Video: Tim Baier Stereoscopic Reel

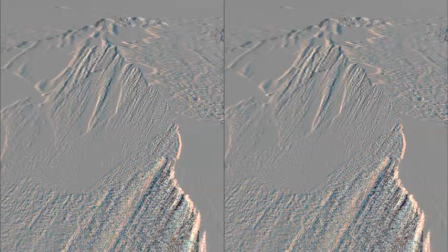(20:41)
But as we do the X-pan, this plane of cancellation ripples across the terrain.
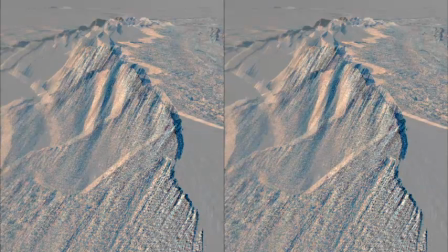(20:46)
So let's pull it a little bit closer than the nearest peak on this ridge and switch to a stereo view,
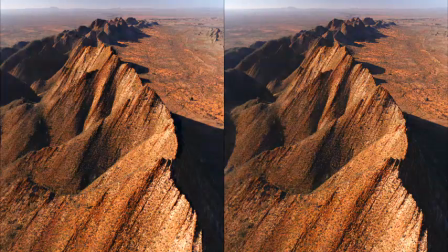(20:52)
and we can see our window is indeed positioned a little bit closer than that ridge.
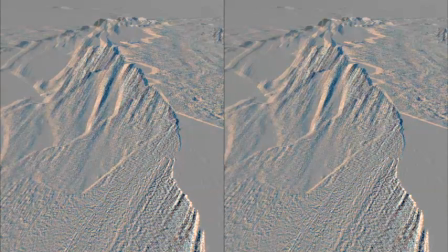(20:57)
Now let's push the zero plane back a little bit further beyond that ridge line down the left hand side of frame.
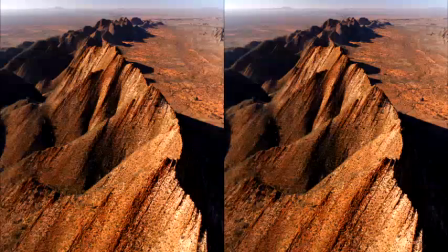(21:04)
And now when we have a look in stereo, we'll see there's a window violation down the left hand side of frame.
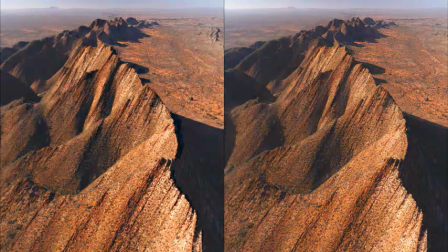(21:09)
We pop back to pulling the window closer. You can see that's an example where it would have been kinder on your eyes to animate that pull back rather than just a cut.
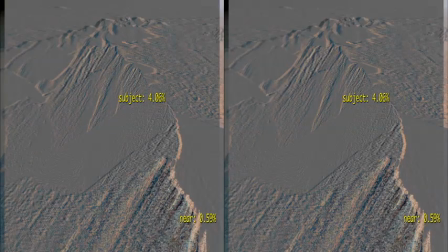(21:17)
But now we've decided where we're going to position the window, we can take readings of where the near, subject and far are.
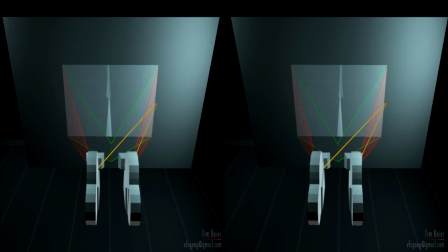(21:24)
And experience tells us straight away a subject at 4% is going to start straining people's eyes on a big screen.
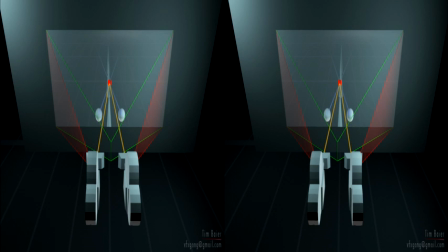(21:30)
Let's have a look now and see what happens when someone changes their viewing distance from the screen. Here we've borrowed somebody's eyeballs. They sit closer to the screen. We can see the blue ball is their perceived position of the red ball. And it's actually compressed everything on the Z-axis. Whereas if they go to the back of the cinema, the blue ball is now beyond the red ball.
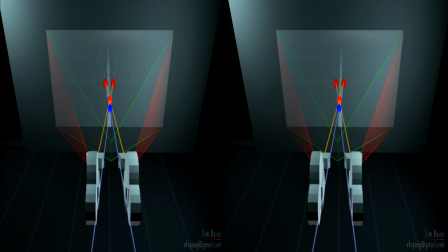(21:50)
Whether it's in positive or negative disparity, it's extruded everything on the Z-axis.
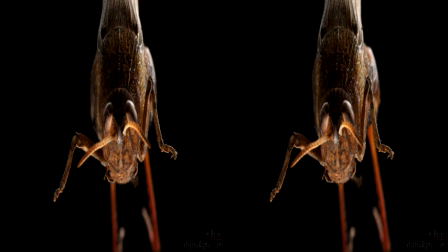(21:55)
Sway your head side to side while viewing these images,
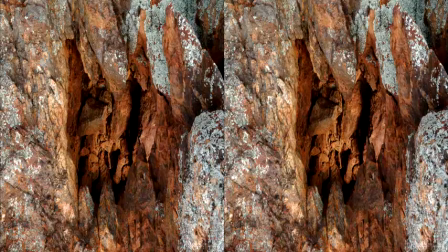(21:58)
and you can see how the frustum defined between your eyes and the corners of the cinema screen is creating a shearing transform based on depth.
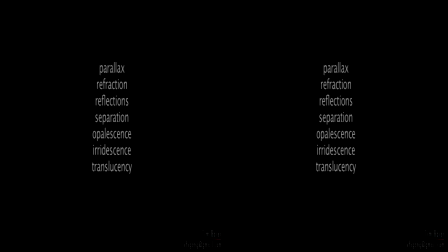(22:05)
There's a lot of visual phenomena that just can't be accurately represented in mono.
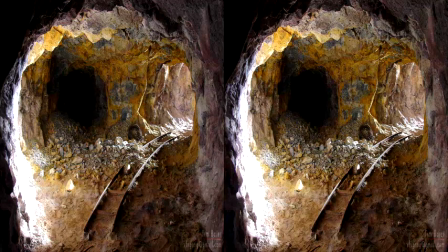(22:11)
Here the stereo cues, which are comprised mostly of just parallax, breathes wonderful life into this sulfur mine in the Greek island of Milos.
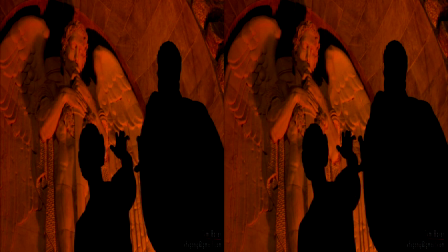(22:19)
And in mono we wouldn't be able to tell the position of the male statue's hand here in this war memorial.
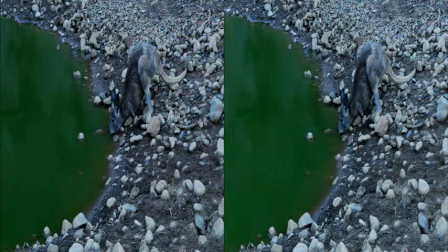(22:24)
In mono this is pretty much a throwaway image for lack of separation between the kangaroo and background, but stereo makes a huge difference.
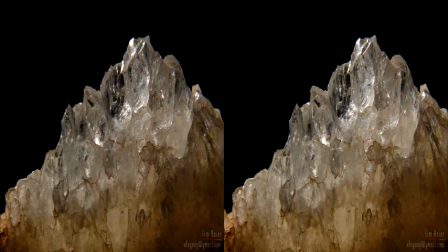(22:31)
A lot of that is because of the reflection on the water.
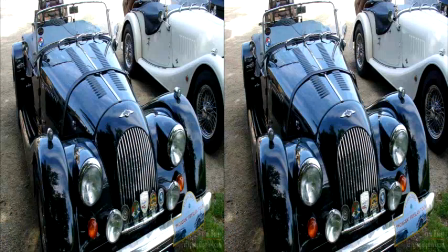(22:33)
Here we've got translucency now and asymmetric specular highlights, and the reflections on this car just don't fly in mono.
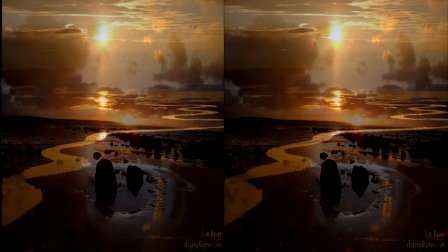(22:41)
And the same thing with the wet sand here in this fisheye lens shot. If kept to a reasonable amount, subtle asymmetry and lens flare can be great too.
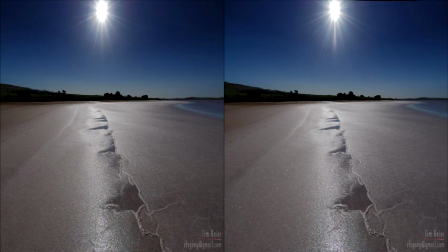(22:50)
The asymmetry and the glitter on this salt flat is quite nice. I wish I shot it in time-lapse.
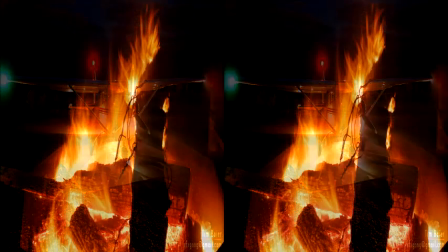(22:56)
Just another shot I kind of like in stereo. Flames would be great. Not shot particularly well this one.
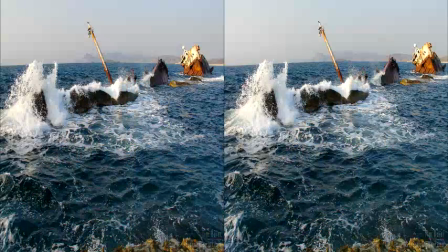(23:01)
I'd like to get closer, but heat was a problem. And splashing water is great.
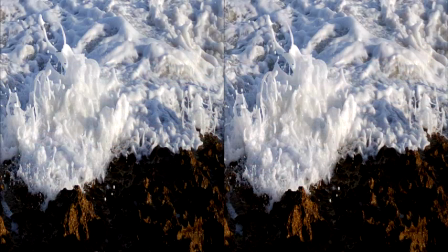(23:07)
You see all these beautiful forms. It'd be phenomenal in slow motion.
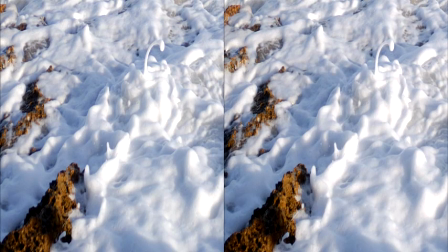(23:12)
It's such a simple shot, but I find it just so mesmerizing. And here the point source light puts some great sparkles on the petals of the flower.
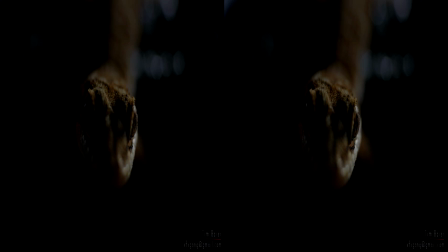(23:21)
Some people claim you can't shoot shallow depth of field in stereo, but in my experience you just have to follow the same rules from mono.
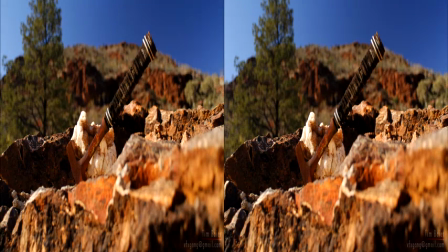(23:29)
Focus alone isn't going to steer people's eyes around the image. You need to have a strong subject and, if necessary, appropriate lighting.
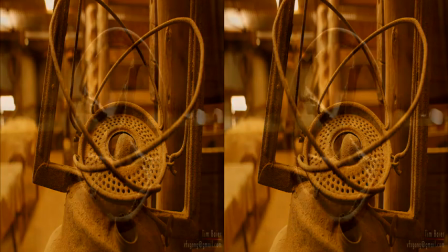(23:37)
I think there's sometimes this unfounded expectation that stereo images should be holograms.
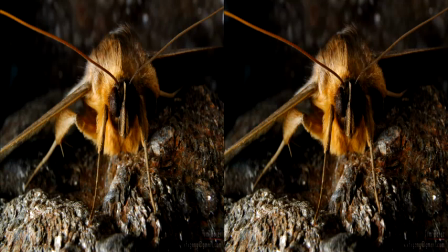(23:44)
And creative use of depth of field is an essential tool in minimizing the workload on people's eyes. This one's deliberately here to mess with your head. And lens flares, if you're lucky you can get them right and they can sit nicely in your shot.
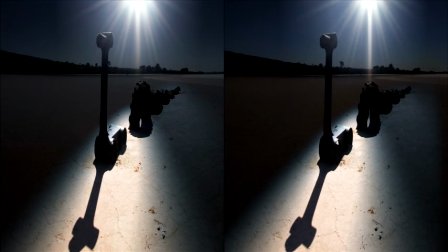(24:00)
But generally you want to avoid shooting them and put them in post if you want them a lot.
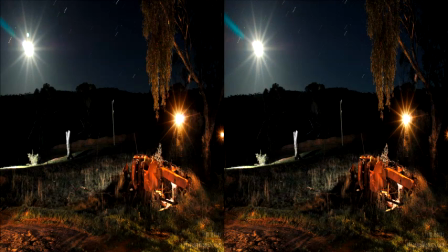(24:05)
All sorts of problems can arise with them. Often they're asymmetric, looking totally different between left and right eyes.
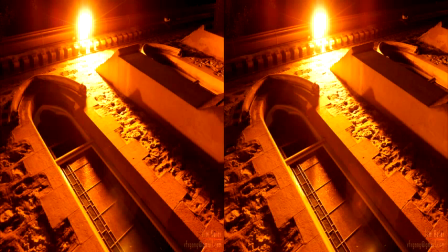(24:13)
And here we've got one embedded in the wall in the lower center frame there.
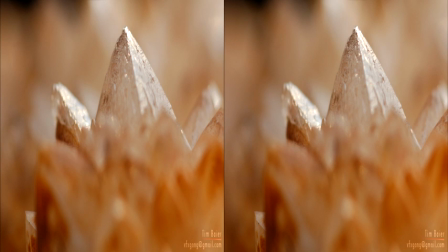(24:20)
Cardboarding results in unsatisfying 3D. Here we've got an example of it on this crystal. We can explain what's going on by looking at this cube. The far side of the cube has a 40% smaller angular size than the near side. But when we move it away and use our expensive telephoto zoom lens to enlarge it, we can see that It's only like a couple of % smaller now. It's flattened out. Doesn't matter what we do with the cameras or what we do with the interaxial, it's flattened out.